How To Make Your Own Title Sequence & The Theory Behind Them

And finally, we are brought back to another clip of sexual associations, which reinforces the notion that sex is going to be a big part of the series. Yes, this is an adult show.
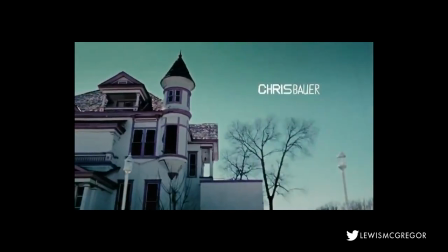649s
So if we have look at the actual style of the sequence it's been it's it looks like it's been shot as if it was on an eight millimeter film camera which is a
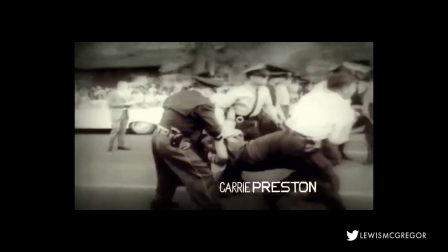657s
dated tool does this suggest that the geographical look uh setting for the show is old-fashioned and the people dated
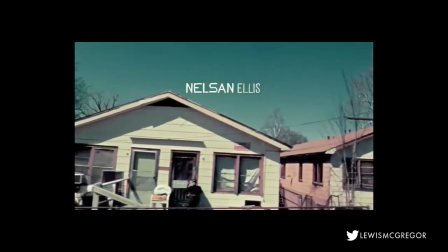665s
the buildings trees and the vehicles also give us an inkling that the show is set in the southern part of the united states and of course the music which is playing
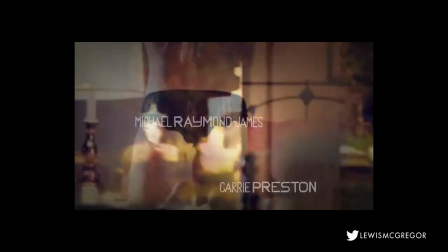672s
over the top reinforces the geographical location as well as reinforcing the symbols that we have just deconstructed.
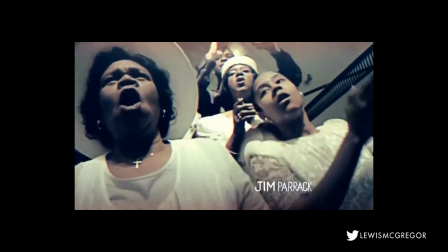679s
So all of this was from 10 seconds worth of a title sequence. Is some of it reaching?
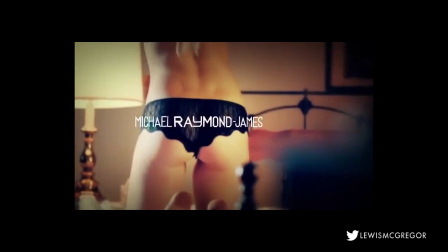685s
Sure, but that's the whole point. The audience is given respectable media to look at and analyze.
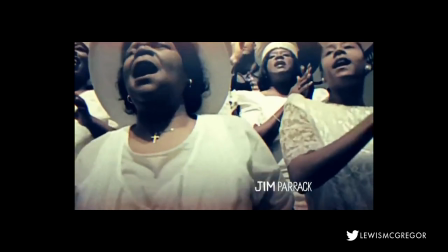692s
So how do we create a sequence like this? Less much the 10 second time scale of True Blood's title sequence that we analyzed.
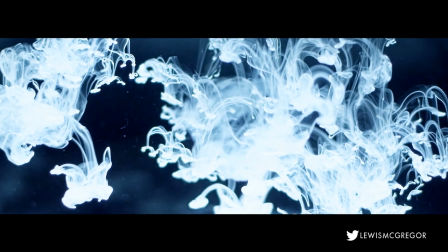700s
And we're going to do that for our murder mystery.
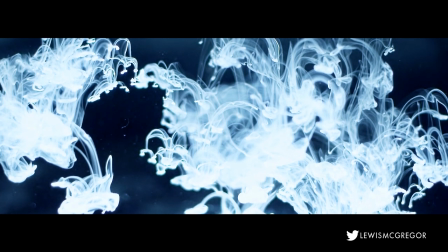702s
So first off, we're going to need footage and lots of it. random old literally macro aerial kind of anything and everything which is
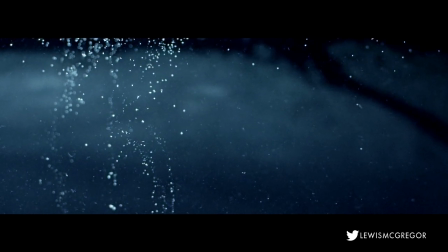709s
going to help us have a wide library of things that we can use for our sequence now do you have access to this types of footage uh we're going to
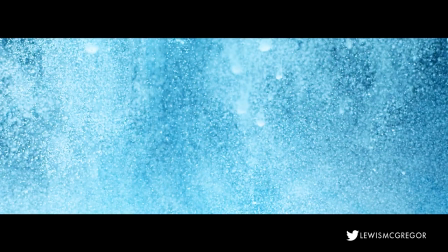717s
be going with the depth murder mystery program i already have a lot of abstract underwater work from my abstract underwater video that you may have seen on my
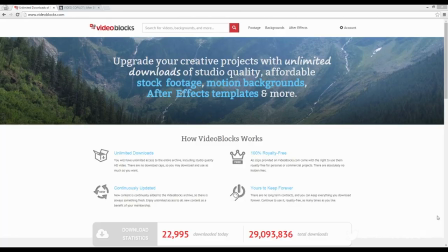725s
channel now for everything else there's video blocks now video blocks is this episode's sponsor and luckily they tie in with the discussion. Now often I turn down sponsorships because they don't relate to my videos and I don't want to enforce stuff on people but this works.
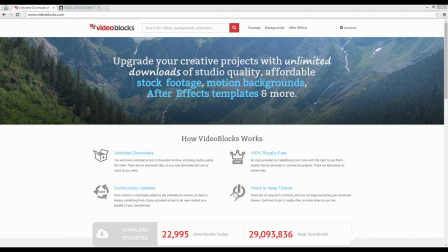740s
So what is Videoblocks? If you didn't know it's a subscription-based stock media site that gives you access to unlimited stock footage. I mean literally $99 a year, 100,000 clips to use in your project. So our murder mystery program takes place around a lake.
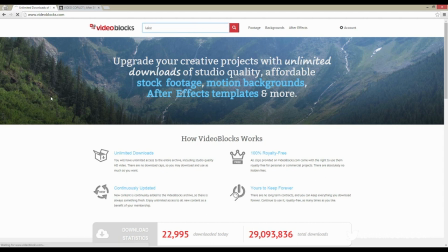758s
We're going to look obviously for some lake footage. now we are presented with a wide
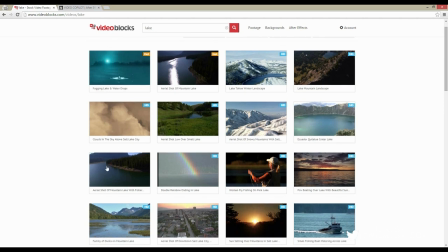763s
variety of things and I like that that is really nice I'm just gonna download this one and this is also called my eye if you just scroll over the thumbnail like gives you a short video preview okay
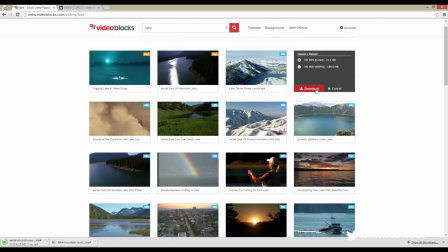778s
that's also pretty cool too I'm just gonna download that too so and essentially anything that you download is yours to keep even if you cancel your subscription or you know it's yours commercially privately use it in school use it for your short film whatever it may be it's kind of a tool that
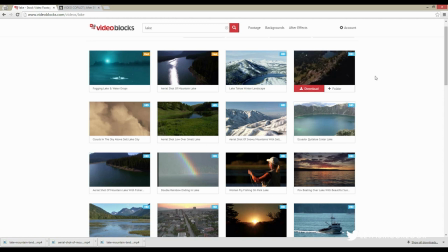796s
you should have because let's just say now obviously the police are in this fake program
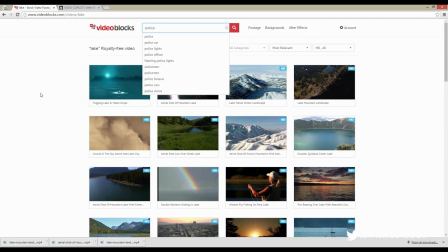801s
we talked about and let's just say it's an American show I
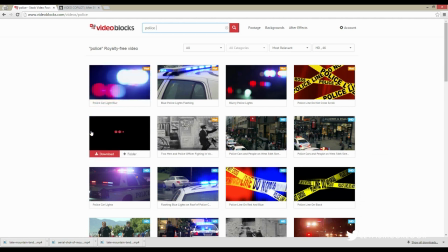806s
don't have access I can't go out onto the street and film some American police cars or american
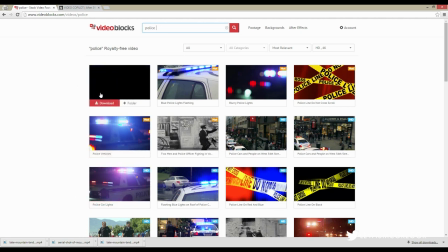811s
police officers um i'm gonna take that so it's
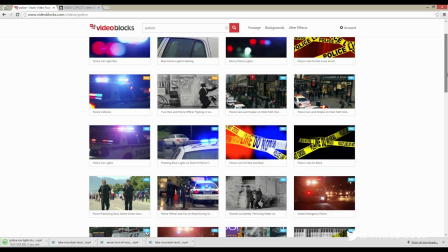816s
really great for things that you don't have access to um what else we're gonna look at let's look some omens of death
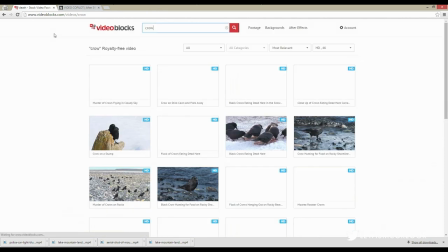829s
oh okay what about a crow that's a good omen of death ah there we go some crows eating a dead hair in the snow we can
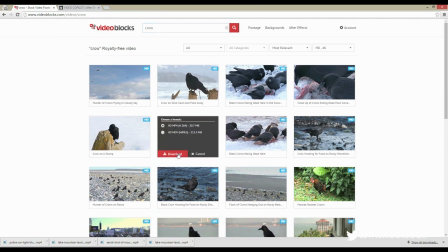837s
probably make that look like it's going to be a dead body or something because these title sequences the shots the individual shots within a title sequence they usually only last for a couple of seconds if not a second at most um corona stump we're going to
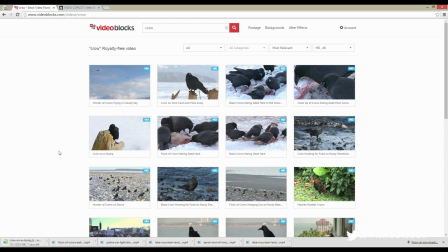851s
use this literally there's everything to choose from aerial shots international locations us locations macro shots time lapses in fact we can probably have a look um time lapse i think a good time lapse
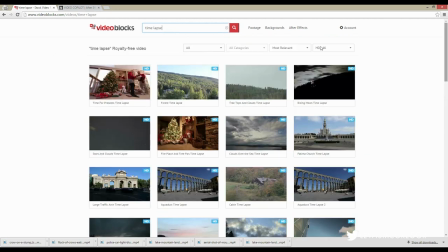868s
would be good time lapse forest there